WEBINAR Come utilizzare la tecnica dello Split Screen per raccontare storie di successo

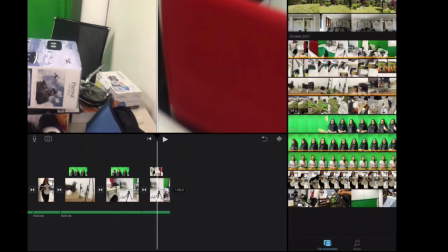[59:51]
Naturalmente con iMovie e con altre applicazioni di questo genere non potete ottenere una complessità maggiore, dovete diventare da questa, ma già questo è uno strumento eccezionale perché voi in pochi secondi vi mettete d'accordo con gli studenti e in classe fate,
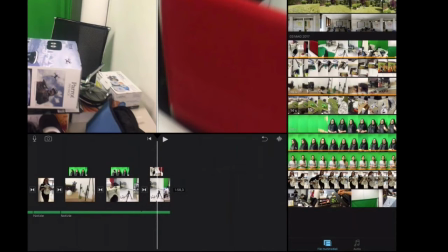[60:07]
raccontate un personaggio, l'altro, di una narrazione, di regole grammaticali, laboratorio, veramente avete un mondo in mano che può essere inserito sempre con cognizione di causa attraverso questa rappresentazione. Non ho altro da dire su questo punto.
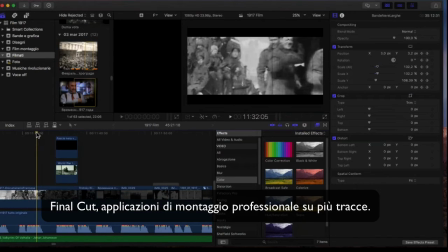[60:26]
Questo è un film che sto montando sulla rivoluzione russa, con documentari d'epoca, eccolo qua.
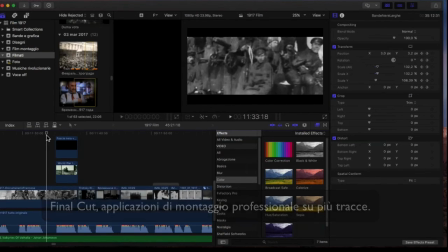[60:34]
Qua si sta parlando del... eccolo,
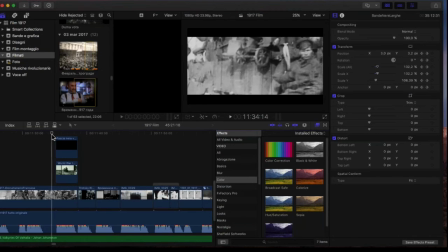[60:46]
dello zar che sta viaggiando a questo punto in treno, eccolo qua.
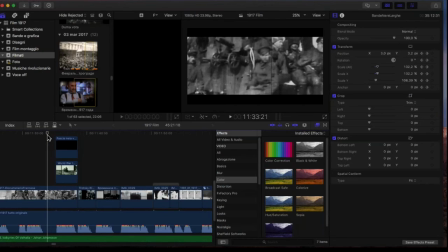E lo split mostra,
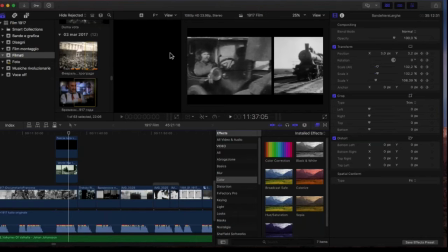[61:07]
ecco, mi fermo qui per l'immagine, lo split mostra come il treno che su quale è lo zar, che segue una determinata direzione, viene poi bloccato dalla popolazione.
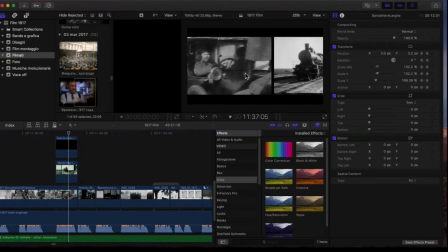[61:22]
E quindi, non avendo però le immagini di questo quanto avvenuto, esistono queste immagini, bisogna dare questa sensazione.
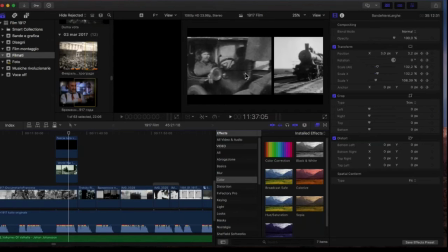[61:35]
Quindi cosa più interessante di uno split nel quale voi vedete la popolazione in rivolta, quindi in questo caso eccola qua, l'auto, un'auto presa, sequestrata da
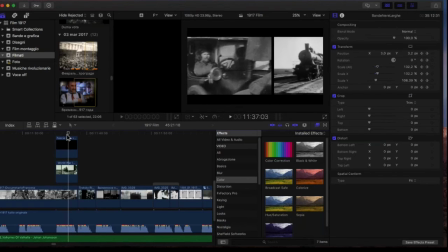[61:50]
soldati, marinai e operai che la conducono, contro il treno dello zar. Vi ho già parlato dell'importanza delle linee di movimento e di azione,
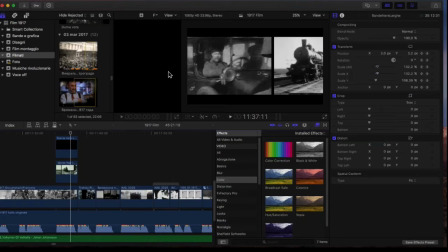[62:05]
generalmente all'interno di una narrazione cinematografica, e poi la composizione all'interno di uno script. Bene, questa è una delle scelte.
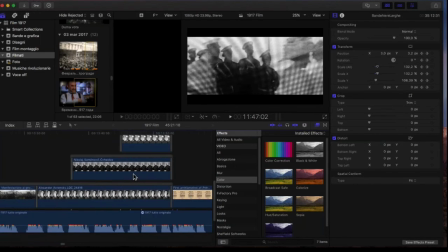[62:16]
E poi qui ve ne mostro un altro, adesso vi spiego come sono stati realizzati,
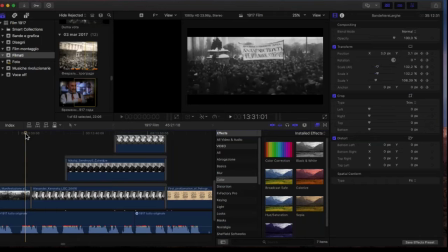[62:20]
e qui invece il momento in cui si costituisce il comitato esecutivo del Soviet di Petrogrado,
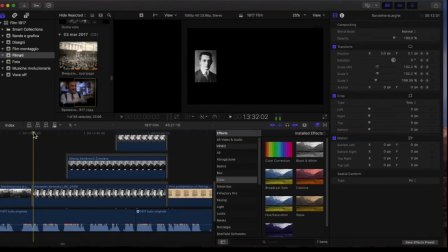[62:28]
allora è interessante dire due parole su ciascuno di questi personaggi e guardate come compaiono sulla scena.
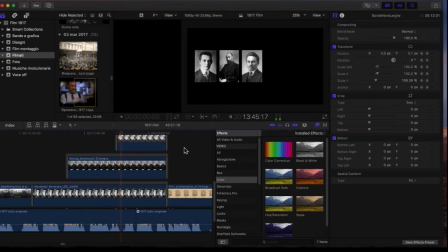[62:44]
Quindi, non so se sentite l'audio, forse un po' sì, ma compaiono, vedete, un po' per volta. Quindi abbiamo uno split, ma prima di tutto è fondato su immagini che compaiono un po' per volta.
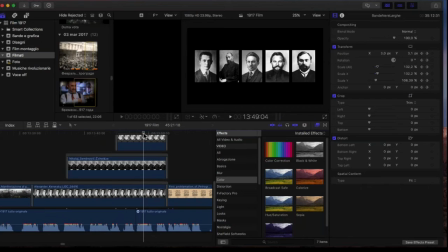[62:58]
Adesso vi mostro una cosa, fate grandissima attenzione a quello che vi sto per mostrare.
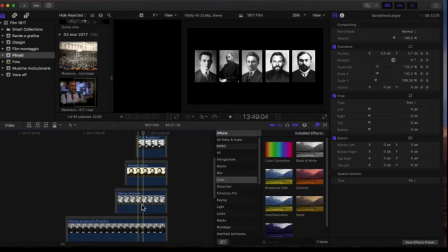[63:05]
Allora, questa è la disposizione della timeline, sulla timeline, delle diverse tracce. Quindi Final Cut, come tutte le applicazioni più professionali, può avere mille o infinite tracce addirittura da creare, limite eccezionale.
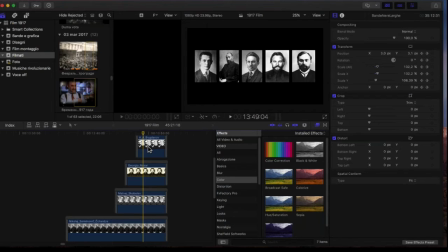[63:23]
E quindi noi non abbiamo limiti in questo campo, collochiamo un contributo su ogni traccia. La traccia ha seguito il cursore del mouse, è questa che si muove lungo un asse orizzontale.
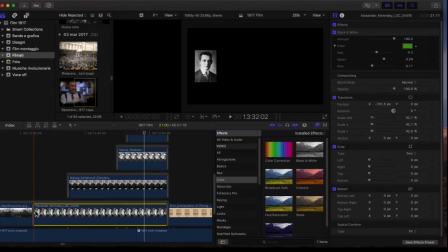[63:38]
Notate che la prima immagine, che è questa, occupa questo spazio. Che cos'è questo spazio?